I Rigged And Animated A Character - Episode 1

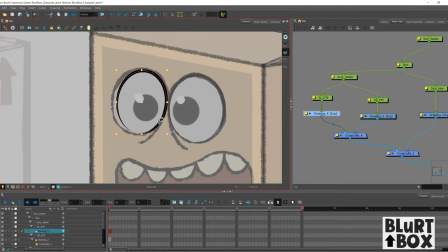4:13 I do actually change the eyes later on, but this will give you a good idea of how to build an eye for a character.
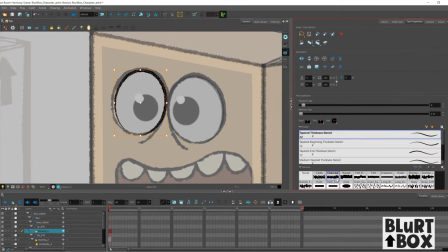4:22 So I'm just laying out the shapes, and I'm choosing the pencil texture. I kind of flip back and forth here, deciding on what kind of texture I want to use for the character.
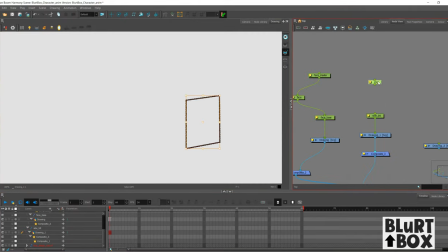4:34 I go for a rough textured pencil look. It just gives the line work a bit more crunchiness, and it makes it feel kind of less flashy, I guess, if that makes sense.
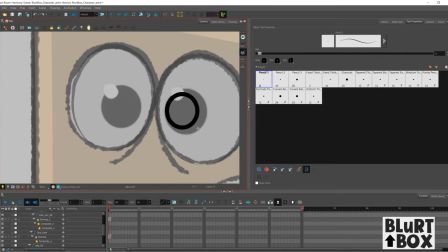4:45 For the pupil here, I'm using an untextured line. I don't want furry looking eyeballs, so...
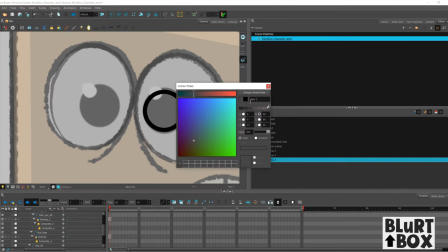4:53 And then I'm gonna paint it a sort of dark gray.
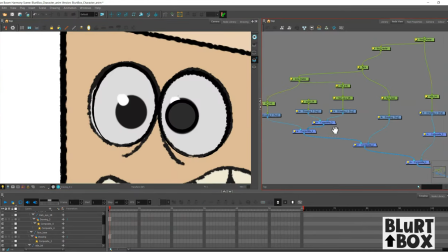4:58 Alright, so I have that eye figured out, and I'm gonna just duplicate it in the node view. So I just copy and paste those drawing nodes and the pegs. And then we have a second eyeball. Look at that.
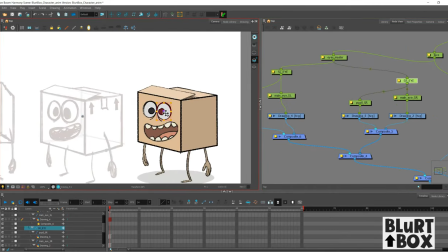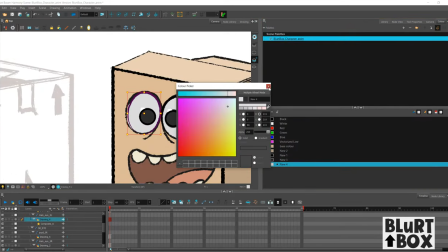5:26 All right, so I'm just finishing off the eyeballs now. I'm getting the eyeball color down.
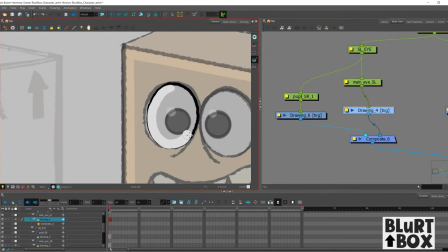5:31 I chose a light gray for that because when I put the eye highlight in, it will make that pop.
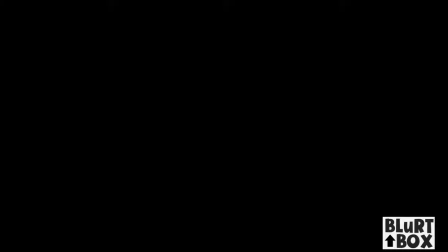5:38 All right, let's talk about colors. Tutorial time.
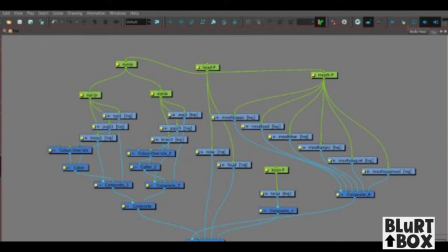5:45 So cutters are used a lot in rigs, all the time actually. I'm just going to do a quick demo on how you set one up and what it does.
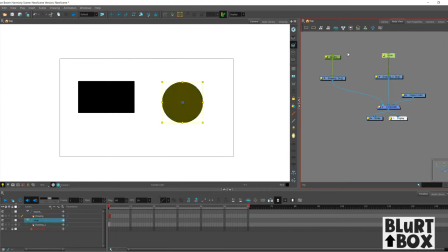5:54 So here you have the square and the circle, they're separate shapes, and I'm going to go up to the node library,
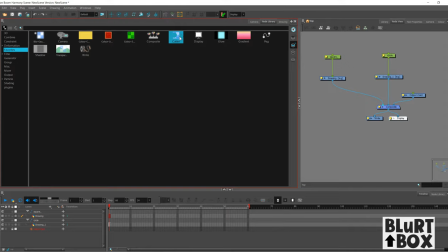6:01 pull out a cutter node and drop it in the node view.
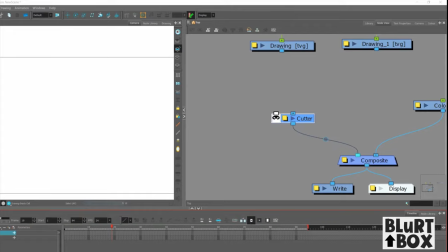6:07 The cutter node has a mask thread point and a regular thread point, and you want to attach one shape into the regular thread point and attach another thread to the mask thread point. You can tell which one's which because the mask thread point has a little Phantom of the Opera looked mask.
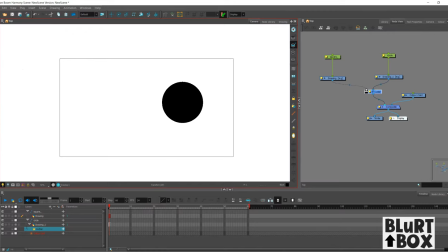6:25 Yeah. Okay, so in this case, the square is acting as the mask, so it's cutting out the circle.
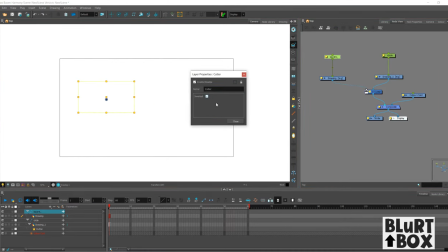6:35 And you can invert the cutter, so the square actually reveals the circle when they intersect, like so.
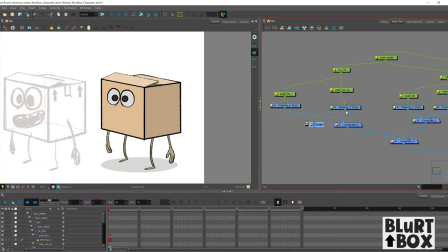6:43 Isn't that magic? Okay, with that information in mind, we're going to apply a cutter to the pupil, so whenever it goes outside the eyeball, it disappears, and the cutter has to be inverted.
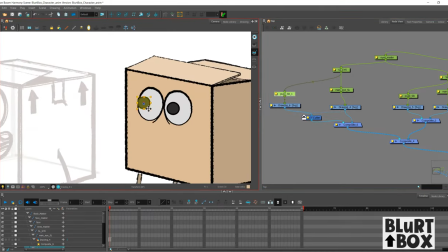6:58 Wow, check that out.
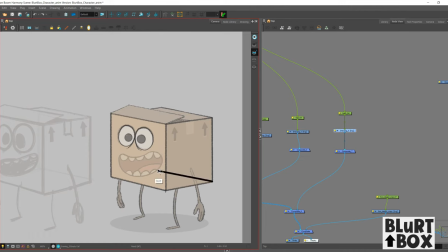7:04 All right, we have to focus here. So now, I'm going to speed this up because this video is taking way too long.
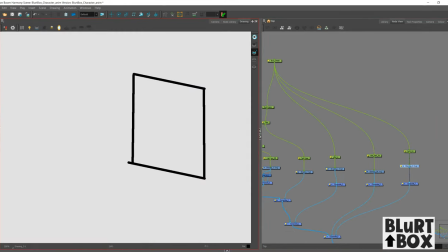7:13 So I'm filling out the rest of the body, doing the back bits and the side bits.
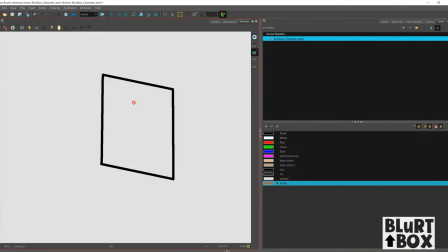7:18 They're all different colors, and I'm just taking the colors from the original JPEG that I have in the scene.
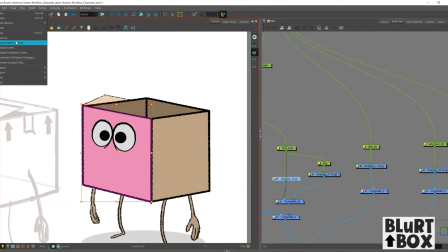7:29 And make sure you save often as you can. Control S is your friend.
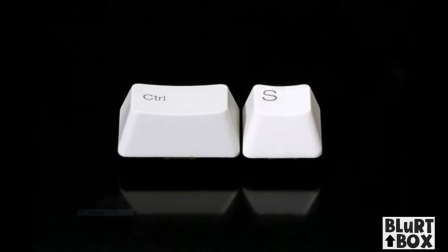7:37 Well, at least my friend. My only friend.
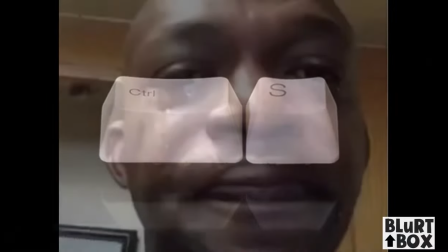7:43 Like the only friend I have in this world is...
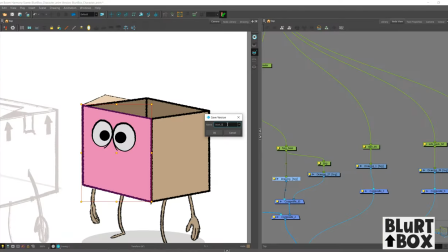7:52 So I'm saving this as blurt_box_man.
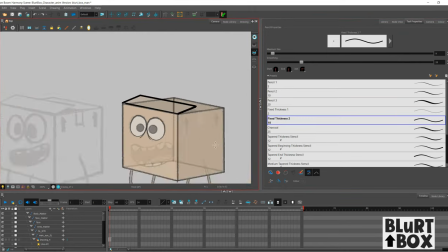7:58 And let's move on to the flappy bit that's attached to the head bit. I designed this piece in mind to have some overlapping action.
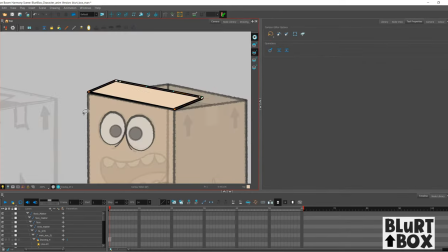8:06 Wait, no, secondary action. Wait. Hold on a second.
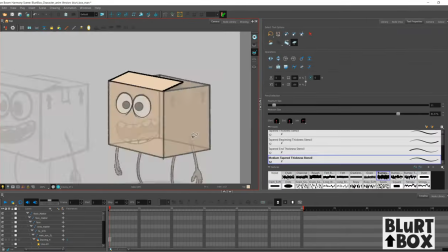8:12 I've forgotten my animation principles. Let me just Google this.